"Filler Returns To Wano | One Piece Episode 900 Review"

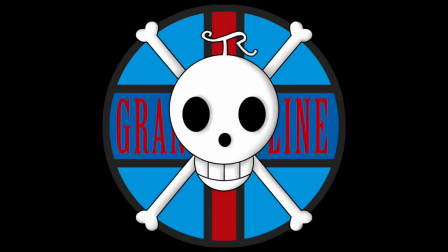[0:00]
Hello and welcome to the Grand Line Review, your source for everything One Piece. And today we have a review of episode 900, The Greatest Day of My Life, Otama and her Sweet Red Bean Soup.
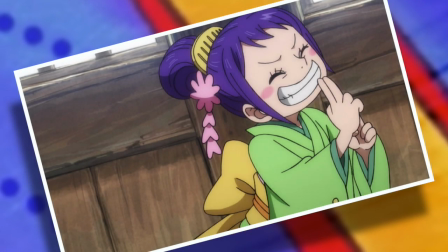[0:10]
And that title certainly doesn't disappoint, very much does what it says on the box, but overall I do feel like this week's episode is certainly a bit of a step down for this new Wano era.
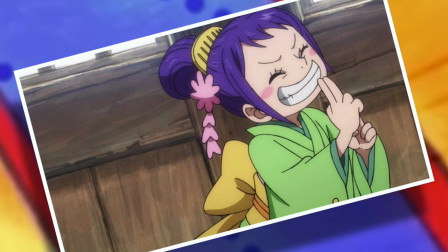[0:19]
And to be fair, in terms of substance, it's not entirely the anime's fault. This is a slower, more subdued and very Tama-centric portion of the story.
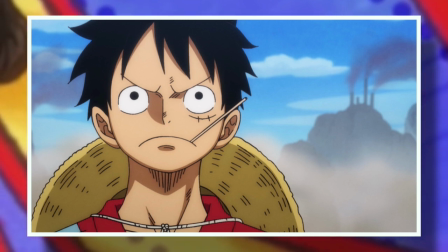[0:26]
It's just that I don't think these events and should have taken anywhere near a whole episode to tell. And there's a lot of trademark Toei filler trickery happening here, which is very sad to see.
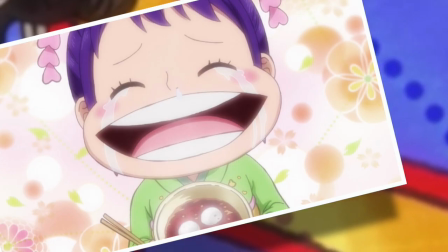[0:34]
However, there was still enough of substance to provide a decent episode. So the first half, which focuses almost exclusively on the whole Tama situation is when it's up and down.
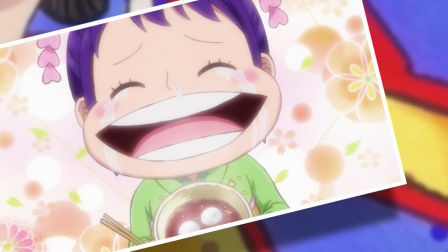[0:42]
I think there are some really great moments here and the standout one for me was when after everything, Tama finally accepted the sweet red bean soup and when she finally eats it and tears up,
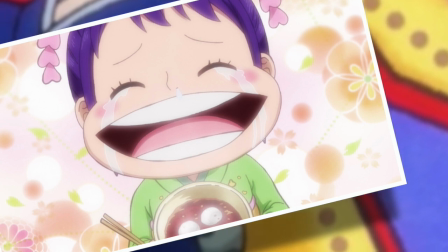[0:51]
it is genuinely moving. It's accompanied by those wonderful tears, the great vocal performance and the standard emotional, but admittedly very well fitting music, it's great.
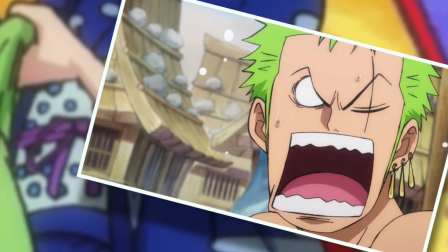[0:59]
However, to counter this, there was a lot of just plain filler. There's no way around this term this time, and what I'm referring to is sequence like the one where Luffy was trying to force Tama to drink the antidote,
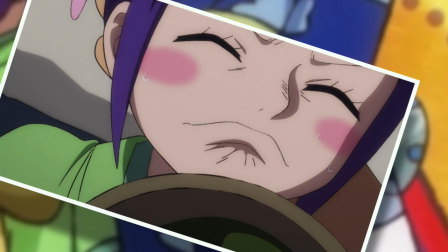[1:08]
and we linger on a closeup of Tama in the cup for an awfully long time,
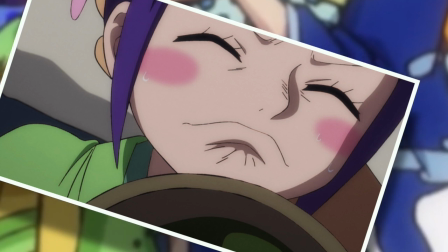[1:12]
as Luffy slowly moves the cup back and forth, like four times, with Tama then responding by slowly moving her face in the other direction.
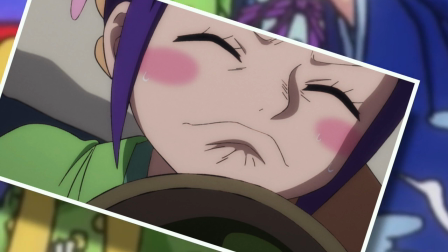[1:20]
This is something where it just did not need to be as long as it was.
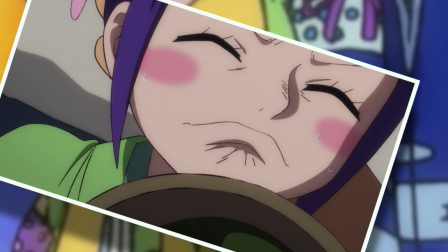[1:23]
Seeing Tama avoid the cup once, maybe twice, Is more than enough to convey the idea to the audience that she's being problematic and it will need to be
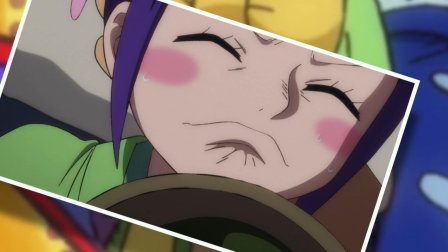[1:29]
forced on her by Luffy And the subsequent times go on to add absolutely nothing except time to the episode And this is where people are
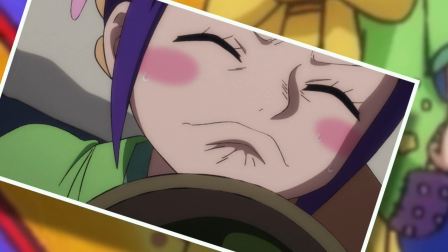[1:36]
going to be saying I'm being a bit too picky and overly harsh But to those people and want you to understand I am not saying that this episode is bad because
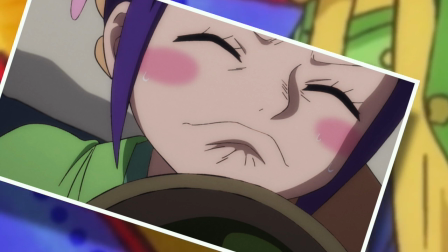[1:42]
of this scene I'm saying that this scene is a minor minor problem that when combined with other minor minor problems Contributes to
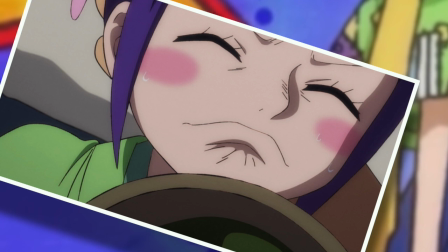[1:48]
an overall problematic product sort of like the death by 1000 cuts idea and another example of this is the portion where after drinking the antidote,
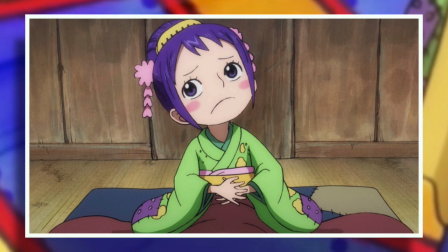[1:55]
Tama is asked if she is okay, and it takes a whole 22 seconds of watching her going, hmm, before we actually move on.
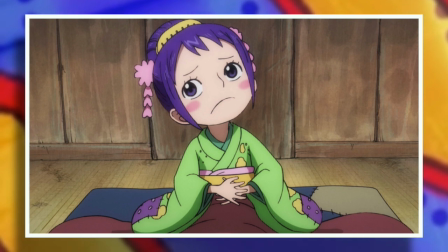[2:02]
Admittedly, this portion might be a Japanese joke that I just, it doesn't have any effect on me. So to me, it just seems like stalling for time.
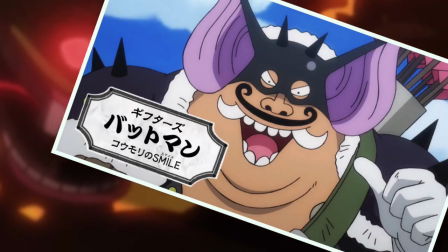[2:09]
But the most egregious offender of this episode comes in the most of unlikely forms, being Batman.
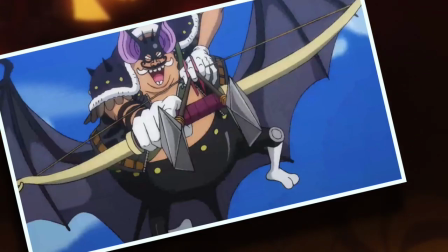[2:14]
Well, Batman after he'd let himself go. So first up, I love Batman. I think his voice is pretty perfect and appropriately snivelly, but what was that joke of a fight?
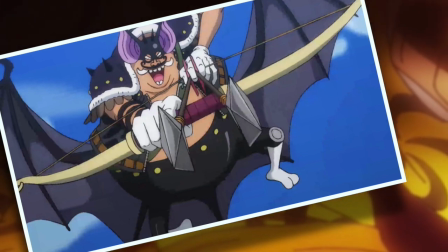[2:22]
The beginning of his conflict with Luffy and Zoro is probably the worst thing I've seen of the Wano anime adaptation so far And to understand where the problem lies,
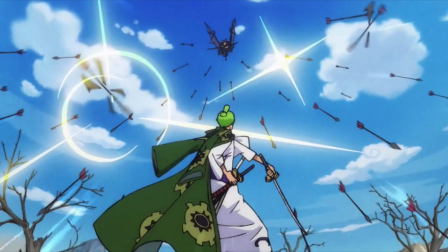[2:29]
I'd like to go through it shot by shot So first up we start with Zoro defending a barrage of arrows not bad at all
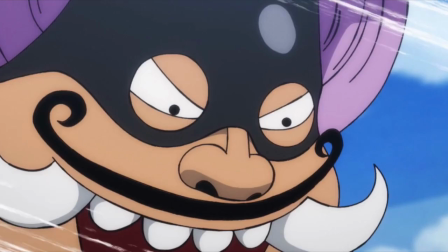[2:35]
aesthetically pleasing So long as we move quickly to another shot which we do and that happens to be a close-up of Batman Sure that
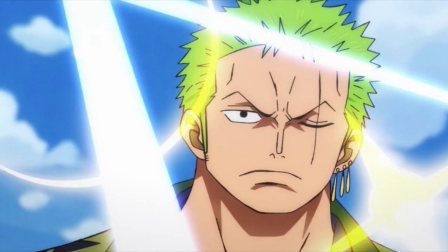[2:41]
works pretty standard for anime with the following shot being a close-up of Zoro once again Pretty standard close-up the attacker close-up the defender.
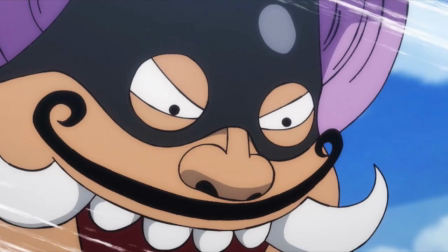[2:47]
It's a clash cool. Let's move on. Oh, no All right, we cut to another closeup of Batman. Joel, why not?
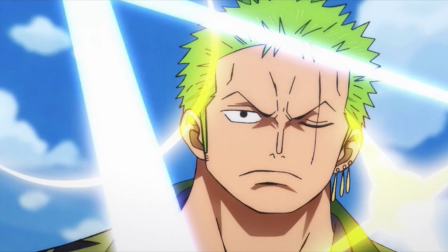[2:53]
But right, of course, another closeup of Zorro would then be needed afterwards because of balance.
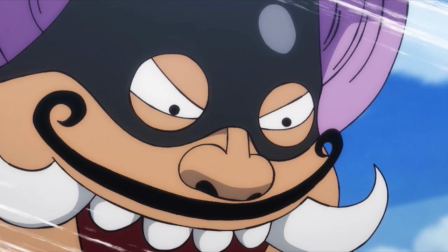[2:58]
Now, the creative decision that was made next will stun you because it's another closeup of Batman, followed by another closeup of Zorro.
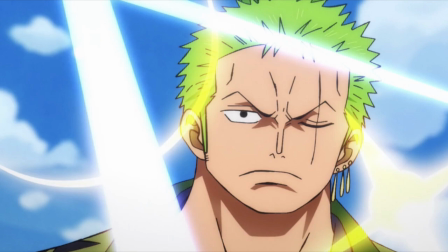[3:05]
In a bold move, the director did what I can honestly say is the unexpected and chose to make the next shot,
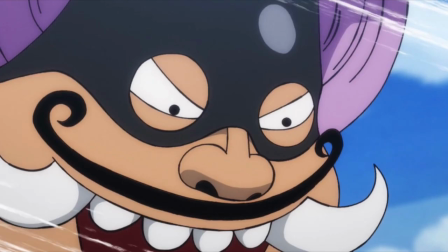[3:09]
the fourth consecutive closeup of Batman, followed by a fourth consecutive shot of Zorro.
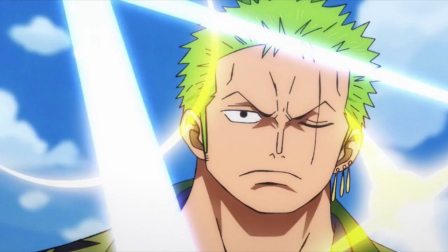[3:14]
But hold onto your seats because this is where things get crazy as we cut back to Arrows.